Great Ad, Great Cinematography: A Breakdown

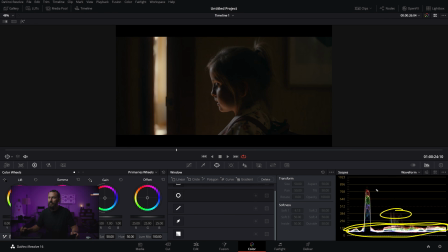(12:23)
Everything is in there except little face and the door, and it's nowhere near the top. Everything in that toe and just expanded so you can still see it, but it feels really, really, really, really, really dark.
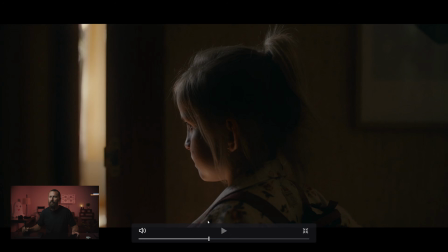(12:34)
Okay, from there, let's make it bigger. I think it gets even better from here.
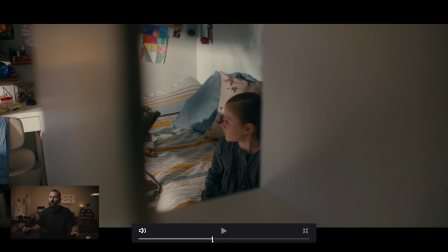(12:39)
Okay, again, where aren't we looking? Still works. We're not looking down here because this is where our light is coming in that is doing this number, and then we're outside with the slash, right? And again, just creating depth. I mean, this is the whole ad is selling this thing. You don't know that, but that's the whole ad is selling that little room divider.
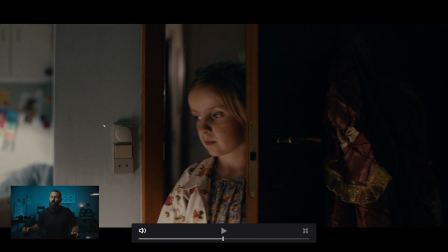(12:57)
Get a little book out, enter. Oh, ta-da, upstage, nose shadow. You can see the eye light there, but then slash. Now that is a soft slash, right? See how it transitions from slash down here, slowly gets darker up the room? Well, that's gonna happen on her body too, but then you're mixing in the soft light.
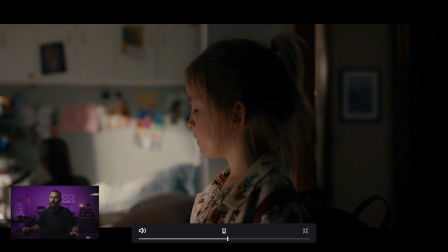(13:16)
So Andre would be super proud, right? Saboff would be loving this. Come in and look at the quality of that light, right?
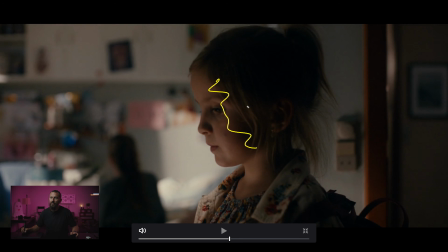(13:24)
It's like very, very, very soft, but still soft and dark. So soft and dark you have to do with neg because it's gonna be so wrappy that it would wrap all the way around, right? You don't want that, so you have to cut it off with the neg. And then we've got her back turned with the light streak back there, then light this way.
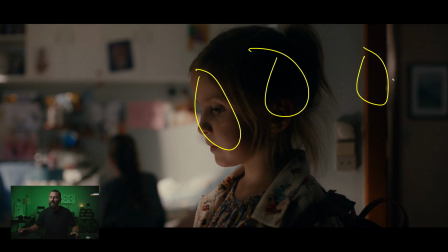(13:42)
So you got light to dark to light to dark. You get to her face, then dark, then light. I mean, it's just really depth and peppered across the frame.
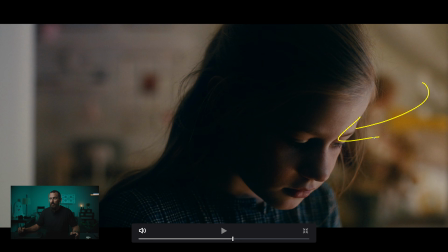(13:49)
This one, I mean, what can I say? That's a good looking shot. And why is it good looking? You should already know, right? This is framework. Boom, that way, little leak, bounce up from the book, right? It's probably got her little book there or a little piece of poly, so you just get a little bit more wrap from whatever she's looking at.
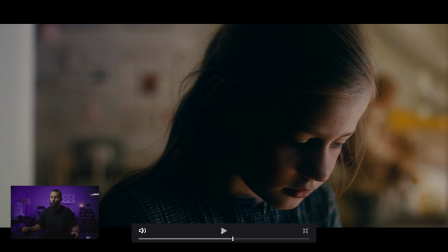(14:07)
And then, yeah, just choosing the right side of the line here and choosing for her to be inside of the room and where the bed to be inside of the room is just beautiful. I mean, that is a good looking shot. You're putting that on your reel, right? Sit down.
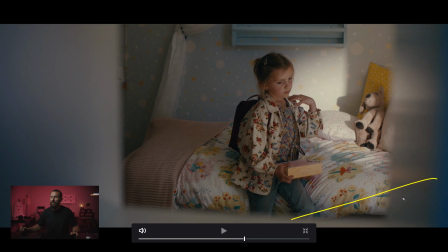(14:20)
Again, we haven't seen over here. And we're doing the same trick on this side of the room. We're lighting this way and we're creating a slash from outside the room.
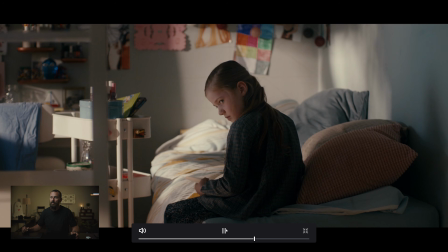(14:29)
And still good looking. Come on, come on. How could you make this better? In a room, you got a little girl, she's in a room, you want to create shape and mood. How do you make this better? I don't know how. I don't know how. I can't remember the cinematographer's name, but it's, I mean, beautiful work.
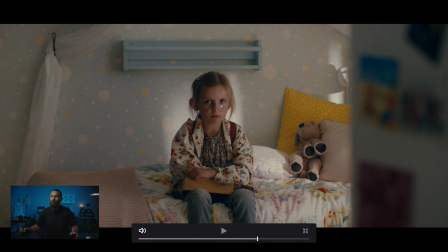(14:49)
Look at that, same thing. You got a little girl parked right up against this wall. right? So you have to do it through contrast. You can't separate her from the wall. That's the size of the bedroom to still be believable. You don't want too much crazy fall off. So having her parked right up against the wall, but still being able to fit a slash just behind her.
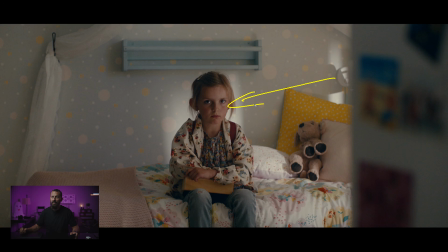(15:08)
This is, I mean, really, really good. And then this thing in there, right? And that is, who knows, that ends up being the product. It just ties in so well, everything together.
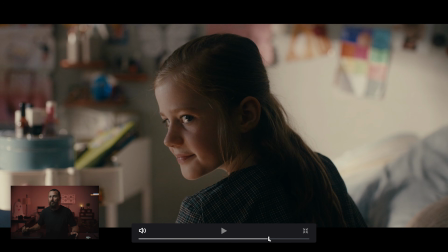(15:19)
And then where do we go from there? Again, beautiful shot. Another beautiful one.
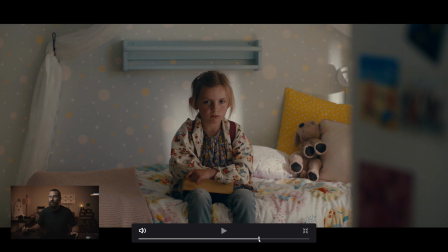(15:23)
I mean, look at the shadow though. Like, so when we're in this shot, when we can't really get something in that close, just notice the transition from light to dark across the face, and then how it's a little bit lifted in the shadows there.
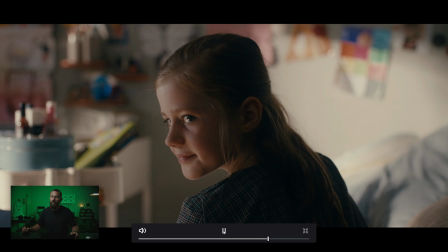(15:33)
And then when we come around to even closer, dense shadow, and then dense, right?
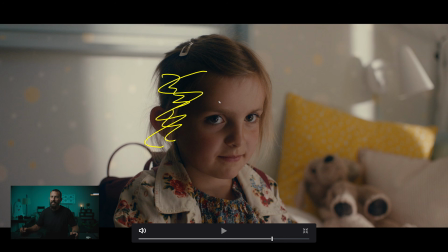(15:38)
Now it's dense. Now it's dense, and now it just perfectly wraps around to the other side. You can see the little light in there, right? The light from the ground, and then the window light, right? You can see them both. Really, really nice stuff. And where does this thing happen to be, this bright spot?
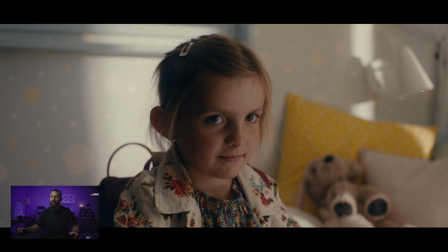(15:55)
Is it on this side of her face? No, it's on the dark side. So you go across the image that way, and then you know right where to look.
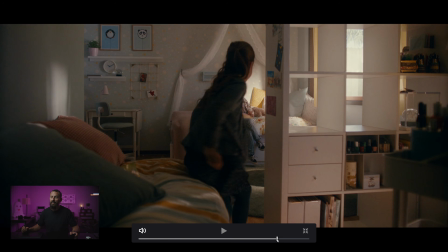(16:04)
And a little smile and a run across. Now we do see into this little corner of the room, right?
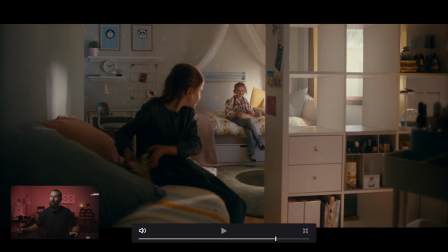(16:10)
First time we have seen over here the entire ad. Now we are lighting this way, all from outside. We've also got a new sunspot, which I think she's in at the start. Yeah, there she is. See how she's actually in it here?